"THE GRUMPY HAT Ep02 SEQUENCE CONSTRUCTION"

Well, I'm going to sit here. You can sit here as well if you want. So, welcome to the Grumpy Hat, episode 2. I'm the Grumpy Hat. Why am I grumpy? I don't know. Well, I'm grumpy because I didn't monitor the audio levels in the first episode by putting headphones on when I should have and testing the lapel mic. But today I have the lapel mic on and the levels should be correct, but we'll see. I want to continue this saga of making films at home during the coronavirus lockdown. And today I want to demonstrate some tips for sequence construction through shot selection and continuity editing. And I'll also throw in some kind of basic tips in motion picture production, such as composition and using movement within the frame. But for the rest of the video, in keeping with the limited equipment that might be at your disposal, it's going to be all shot through a smartphone. Then why do you have the fish? Why do I have the fish? That's a very good question. That's because the fish is moving, and motion pictures should always have things that are moving in them. But we'll get to that in a minute. But thank you, Orlando. So for the rest of the video, I'm going to use a smartphone to do both the visuals and the audio. And last week I mentioned, or I recommended, that if you are using a phone to shoot things, that you should definitely separate your audio recording from your visual recording. So enjoy and thank you. Is that your end? That's the end of this bit, but then we'll cut to next bit now. And let's play the show. Let's play the show? Yeah. No, I'm going to do some more recording now, so we need to move things around a bit, okay?
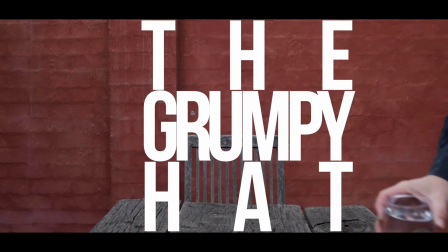2:19 Can I sit on your lap? Yeah, for some of it.
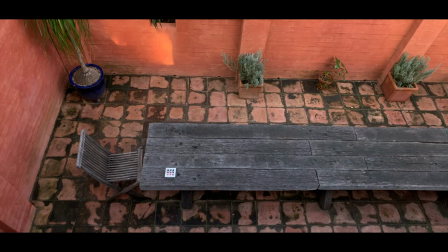2:26 Here's our establishing shot, usually a long shot, showing where the story is going to unfold. This is a very boring shot with no movement. Let's add a dog and see if the dog moves. Might make it a little bit more interesting. Establishing shots can often be epic, sweeping, landscape, aerial shots.
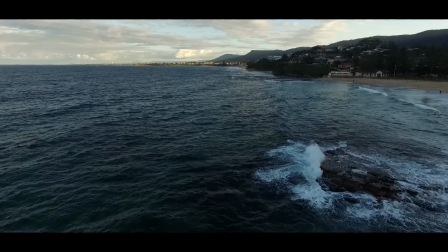2:45 Let's try again. Okay, here's where we are, and this is going to set the mood of the story.
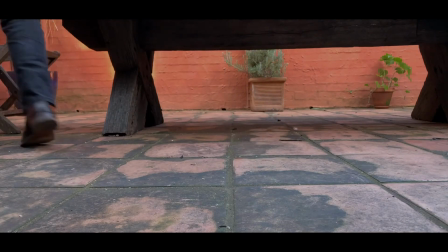2:54 Continuity editing usually involves going from these wider shots to more close-ups as the story unfolds.
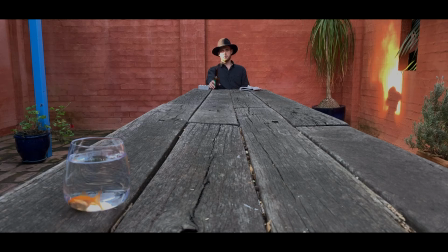3:03 Here's another long shot.
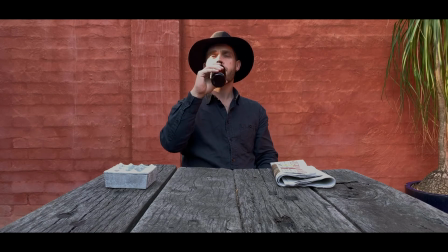3:09 So the camera angle didn't change then, and that's a jump cut. That should seem a little unsettling.
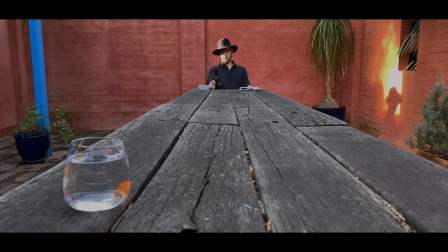3:15 Here we go from the long shot to a camera angle that's more than 40 degrees away from the original angle.
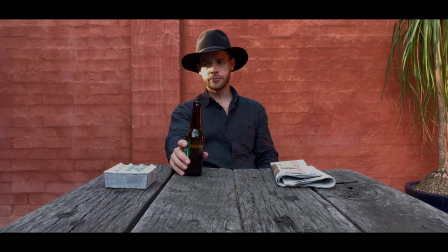3:23 That should feel less disruptive, even though the close-up was a little bit jarring. This is a mid shot.
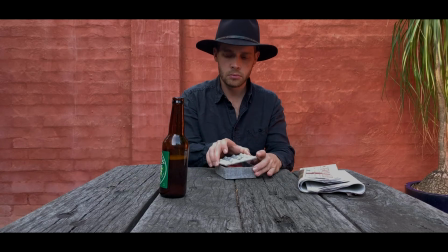3:30 It's not too close, it's not too long. I don't smoke. Notice, however, that the narration can seem like I'm a god figure or I've done this before. I know what's going to happen. But when we see a character, we can also attribute the narration to thought processes.
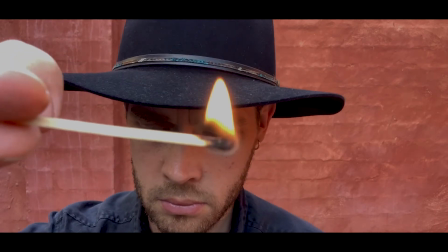3:51 That looks nice. I don't smoke.
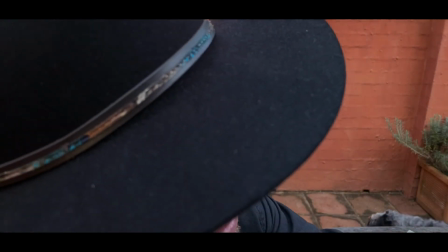4:00 Despite the common narrative about smoking appearing cool in early Hollywood films,
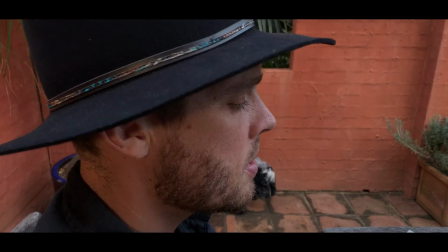4:07 smoking actually materializes light and it adds movement to the frame.